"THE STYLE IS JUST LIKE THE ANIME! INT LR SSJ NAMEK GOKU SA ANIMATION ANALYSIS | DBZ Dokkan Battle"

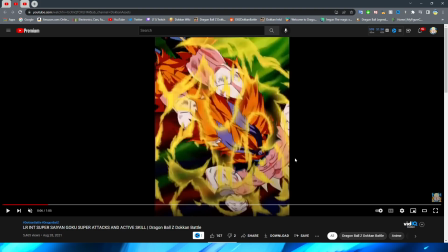So we have Goku spinning here, which this shot of him actually getting ready to,
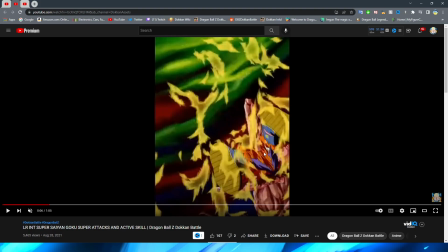and then of course, getting into sort of like a ball position, uh, in a minute here, right?
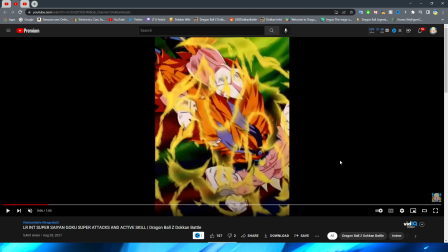Where this is a really cool, again, perspective for this animation.
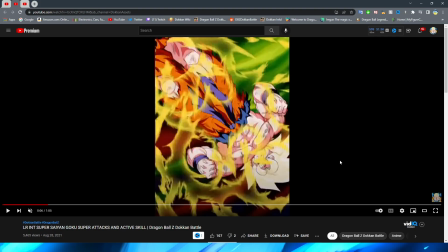I think this animation has a lot of good shots of some really unique, um, you know, perspectives because what this is,
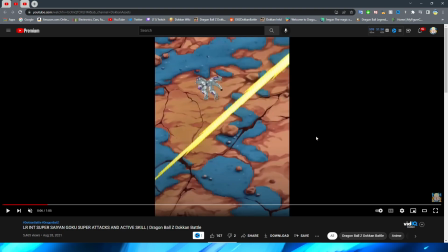is obviously the previous shot was goku flying right above the ground right and so now
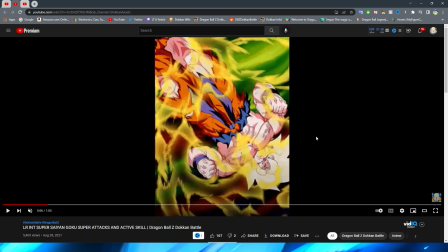you're on the ground looking up at goku that is so cool right and so of course
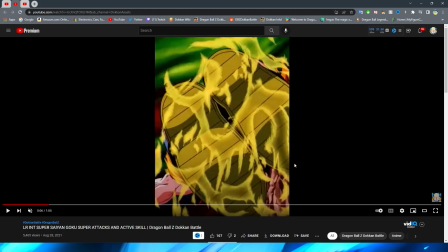as he now passes by the camera you're sort of going behind him and you can see that obviously the camera wraps around so that now you're
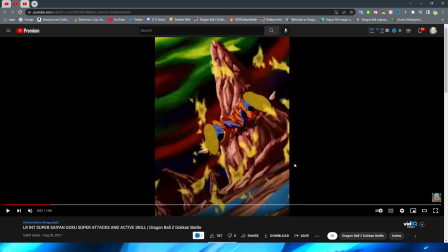almost like standing on the ground quote unquote and you're looking at the bottom of his boots there such a cool perspective here again this is going to be a long one we're only seven seconds in and there's already so many great things about this animation right so of course then we have goku flip into
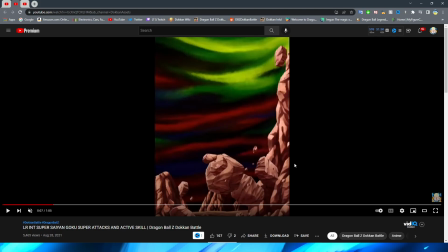a ball which obviously the flip looks really really nice we have him smash into the rocks here um which is really really cool interesting that
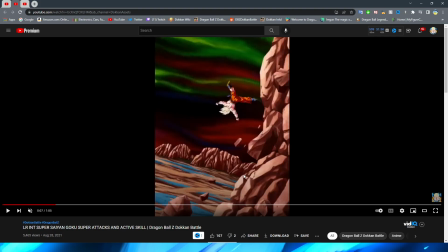some of the rocks are already falling i don't know if that was from a previous attack um or if that's just like a mishap on the designer's part but of course um we have goku sort of flip into frame here right which by the way again even though the cuts can sometimes be
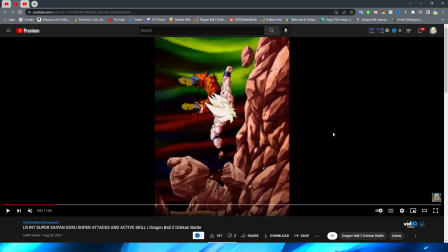a little bit jarring in animations um i think that this one is done all right you have the cut from goku about to land right to his feet sort
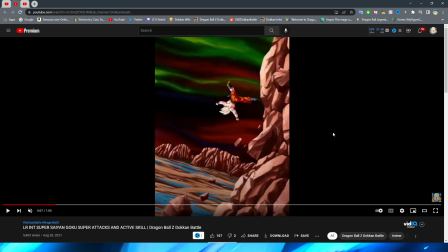of coming to the rocks um in the cut between perspectives here so i think that's another good way to do that it's especially a lot better than them simply just fading between the assets y'all know how much of a fan i am of that not
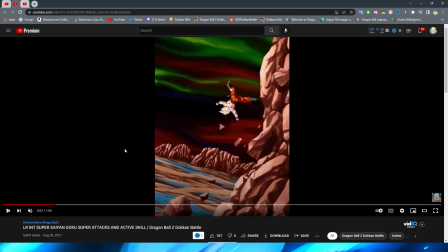at all but we have a very cool shot here of when Goku obviously blasts off from the rocks.
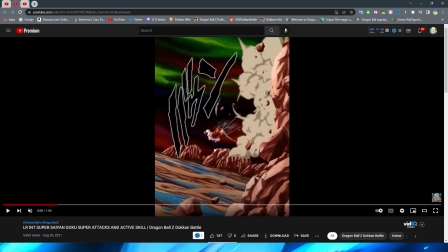We have a very nice puff of smoke here. And of course, the rock effects blast from the rock mountain face.
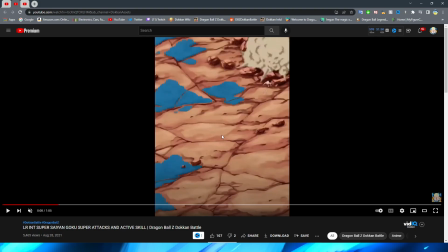We have Goku fly forward with some nice motion lines here to sort of represent that movement.
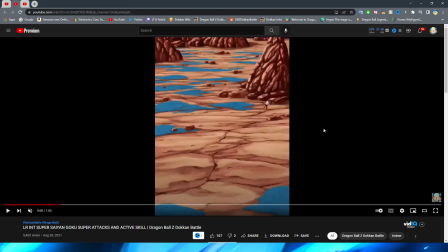And then, of course, we have Goku fly forward, which this perspective is pretty insane, right?
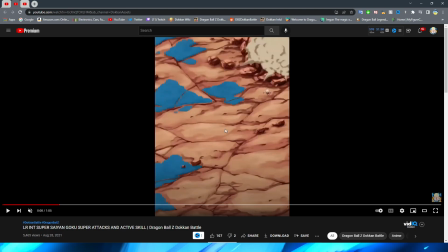The way that they move the land in accordance to where Goku is, right? You have him move forward a little bit in the distance.
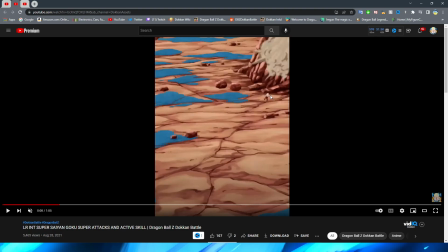Funny enough, you can see that he actually changes positions between these two frames right there But obviously that's not very noticeable because of course it's a lot farther away and they're sort of averting your Attention somewhere else, right?
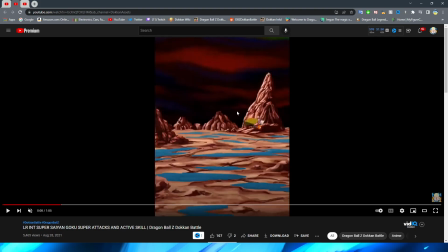So then obviously you're not really paying attention to that But then this really cool perspective change right where the land is sort of moving here is super sick
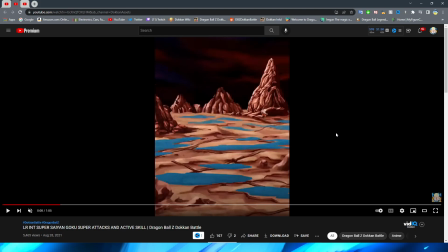I can't really recall a lot of animations where they do this Maybe it's just not as noticeable because they do a good job of integrating it but I feel like that's something that a lot of other animations could definitely do because I think that would be really cool to see implemented more now obviously as
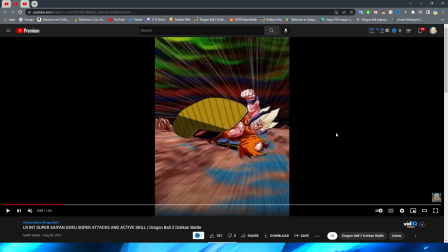we have the flag round we have Goku come in for the kick here which is a super cool animation I think definitely a
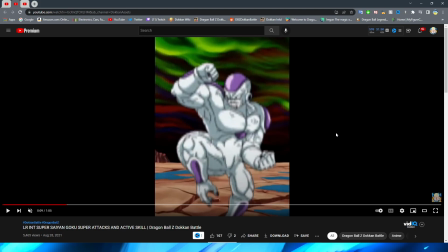pretty iconic part about this for sure we have a cut to the enemy sprite and of course Goku comes in with the kick real quick
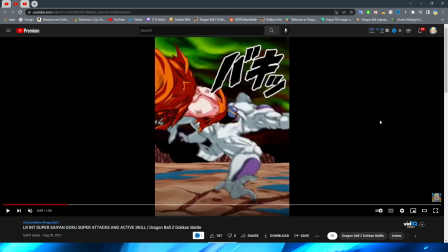and it's cool that they show it as well again from the sort of back angle before they cut to a proper shot of goku and oh my gosh
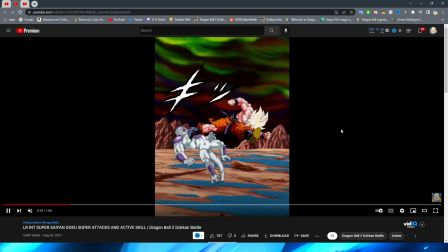ladies and gentlemen this part is so sick this kick flip oh
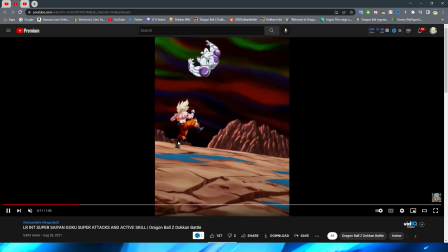man when i saw this for the first time and especially the landing holy cow
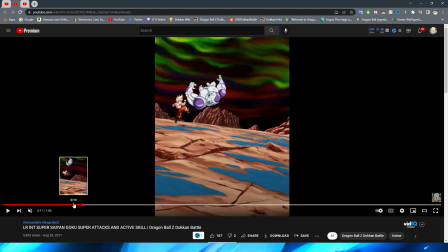dude it looks so cool this is so well executed and not just that i feel
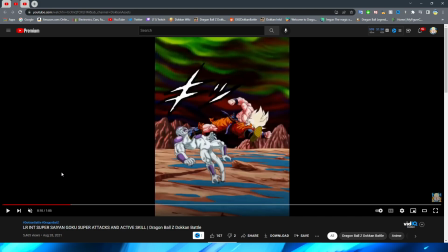like goku's movement is perfectly flowy his hair the ribbons and the
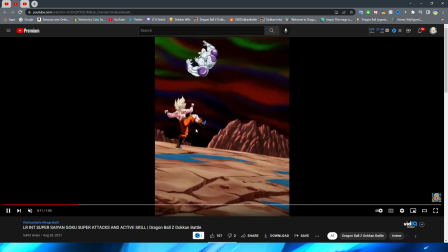tatters on his clothes all flowing in tandem, the flip, the motion lines, the sort of recoil of him landing on the ground in that final moment, right?
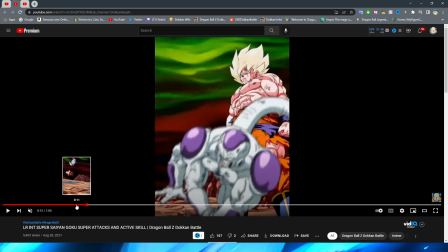When he has his one foot on the ground before teleporting, this whole sequence right here is so nicely executed.
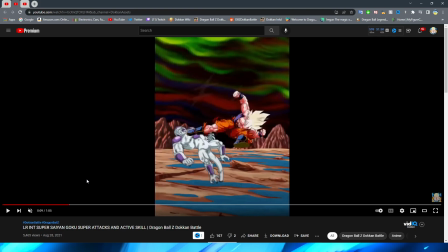And I've seen so many lesser essays try and do something that's kind of a similar move to this and basically just have it be one PNG move to another PNG to another one right but this animation nails it this is the way that you do a scene where the character isn't super close
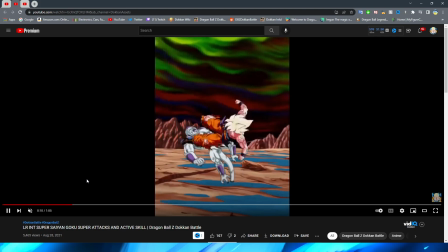up to the camera right this is how you animate this type of thing absolutely fantastic
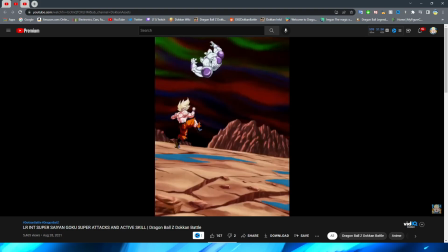work here so of course after having Goku land on the ground we
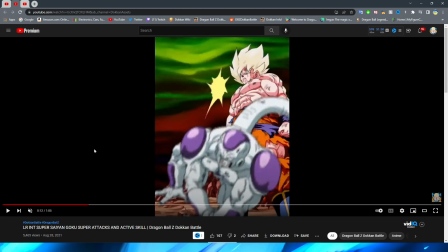have him teleport behind Frieza nothing personnel kid and of course
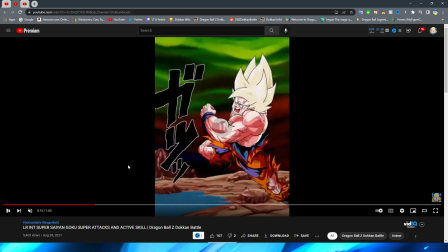the backhand and then to the elbow this is kind of weird I will say
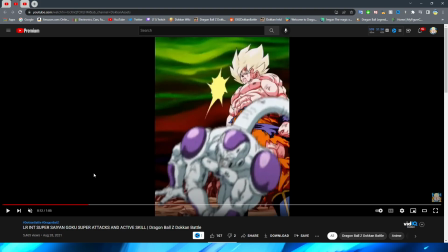because of course you have Goku looking down at Frieza from the back here right and this is sort of supposed to be like oh Frieza notices with
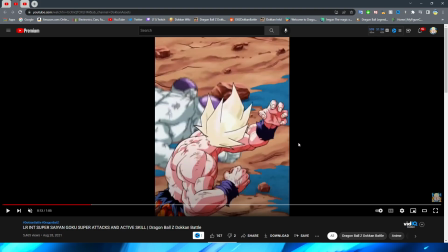that little thing and it looks like Goku's gonna hit him from behind with the way that the perspective is right but then when it shifts forward
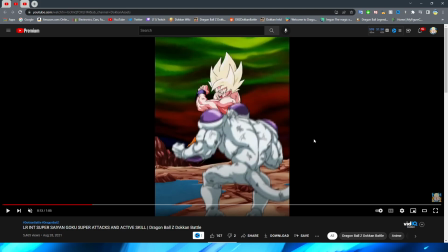Frieza's now looking at Goku I think again that is more so a problem with the sprites whereas they don't have an animation for Frieza turning around and going like what you know and then seeing Goku about to elbow him in the cranium. So I'm going to give that one to the sprite, but this animation still looks very nice.
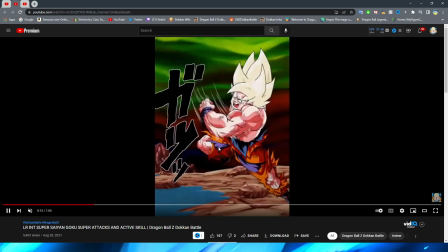A lot of quick cuts here, which is interesting, but we have the elbow to the face, which looks really nice.
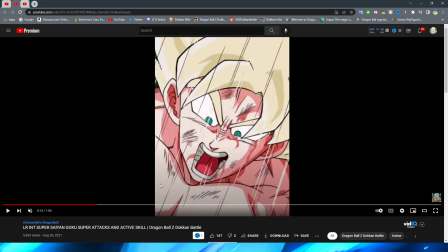A cut to this shot, which I know a lot of people have talked about this one. This is a pretty cool looking shot.
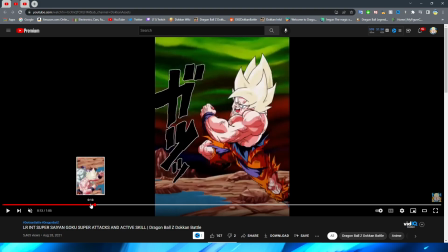These nice motion lines as well. This is just to sort of emphasize that Goku is obviously still in movement as this whole thing is going down.
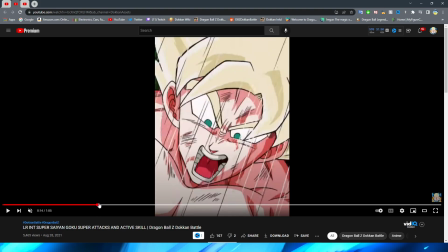The kick up, which is interesting that they sort of kicked the sprite off the screen here.
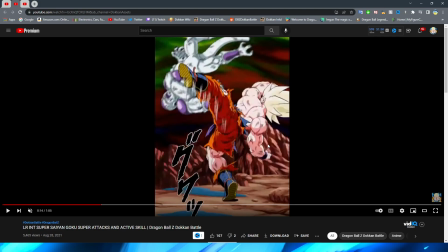I can't really recall another animation where they do that. That seems pretty unique to me. Very nice as well that with the way that this looks, they actually have Goku's foot properly pressed on the ground, right? Because the way that this would be in actual practice, if you were hitting this pose, which of course would be very hard to do, especially not in motion,
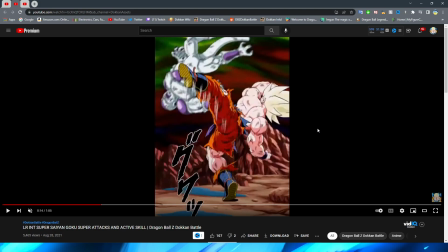your foot of course would be bent like that with your heel up in the air, right? And the front part of your foot sort of pressed against the ground.
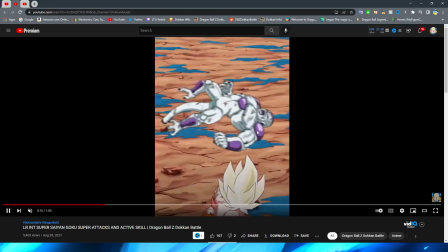Very nice attention to detail there for sure so we have the kick up right with a little bit of movement from goku and then the punch forward i will say
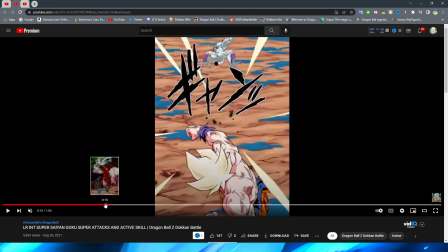even though there isn't a lot of like impact or recoil on this whole section here i feel like what this section really reminds
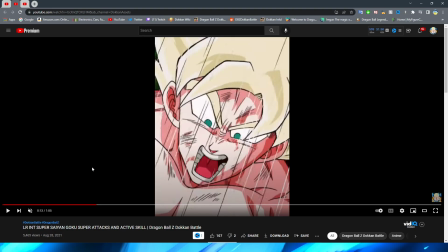me of it's like a classic anime beatdown where it's a bunch of different cuts of the enemy um getting hit by
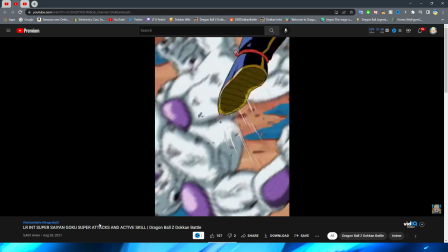different attacks from the hero right that's kind of what this section makes me feel like that they were going for here right we We had the kick,
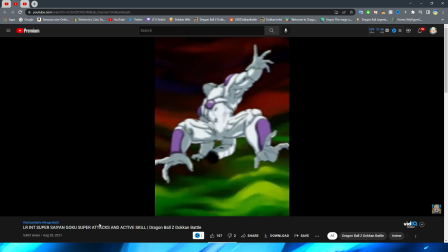right? We had the punch forward. And obviously, we had the kick previous before the big zoom in of Goku's shot.
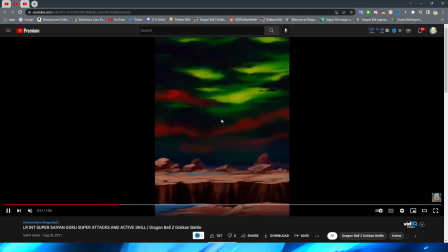This is also a super cool shot of perspective here, right? Where Goku gives the beatdown on Frieza in midair.
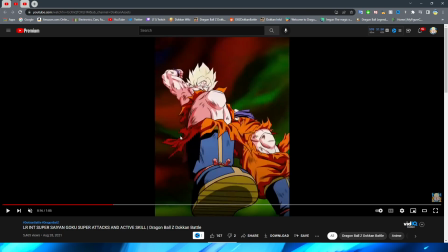Of course, having the sprite fly into the air, you have a little teleport section of Goku right here. And then, of course, a cut to this perspective. Again, a very unique perspective for this animation. I really, really like the way that they took this here. This asset as well looks super high quality,
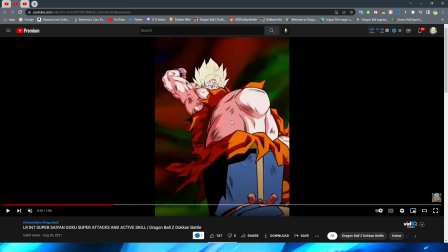too And we have goku sort of pan past the screen with his knee here Right where it's
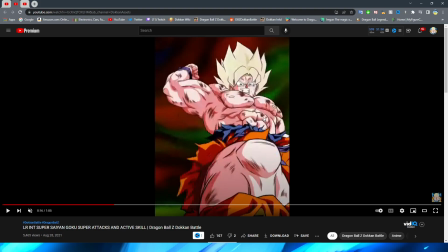almost like you feel like you're gonna get elbowed POV You're about to get smacked by a super saiyan,
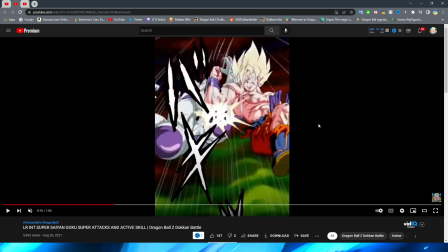right with how the perspective looks on this shot And then of course you have the quick cut to it nailing frieza in the face,
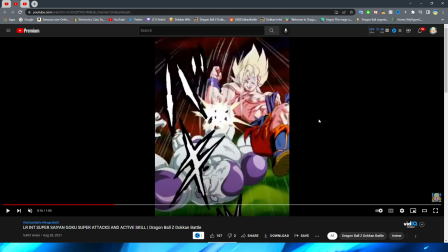which looks great I know it's a little bit hard to see but goku's expression here is also fantastic You have his hair even moving in this little section here
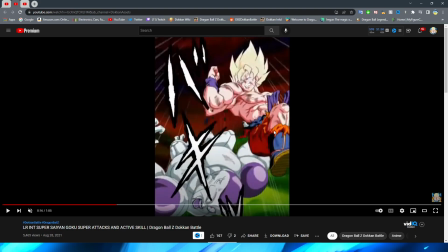as well as the tassels and the rips on his clothes I feel like a lot of the time Tokon animations before the sort of modern era quote-unquote Wouldn't have like the pants and the tatters ripper a ripple like this.
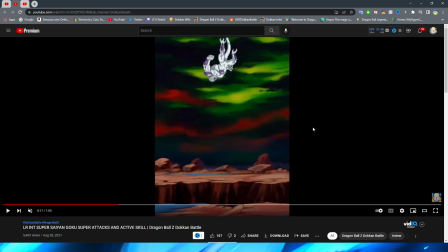Excuse me But they do that here, which is really really cool to see Of course, we have frieza fall into the lava volcano here.
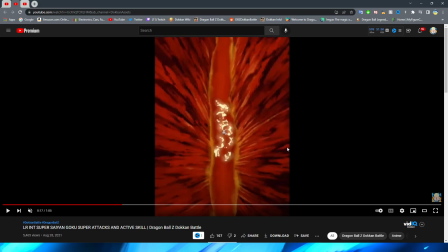First of all, I have to say That shot literally looks like katsuya throwing Kicking his father into the lava, but I love the lava effects here I think they nail it with the sort of light that is protruding off the lava.
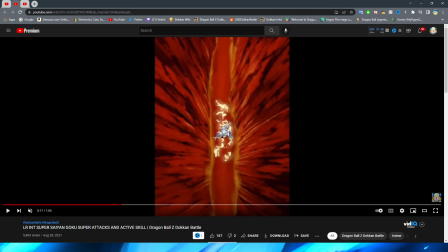I almost would have liked if the entire lava river here or the crack in the ground, like the crater, had this light all over it.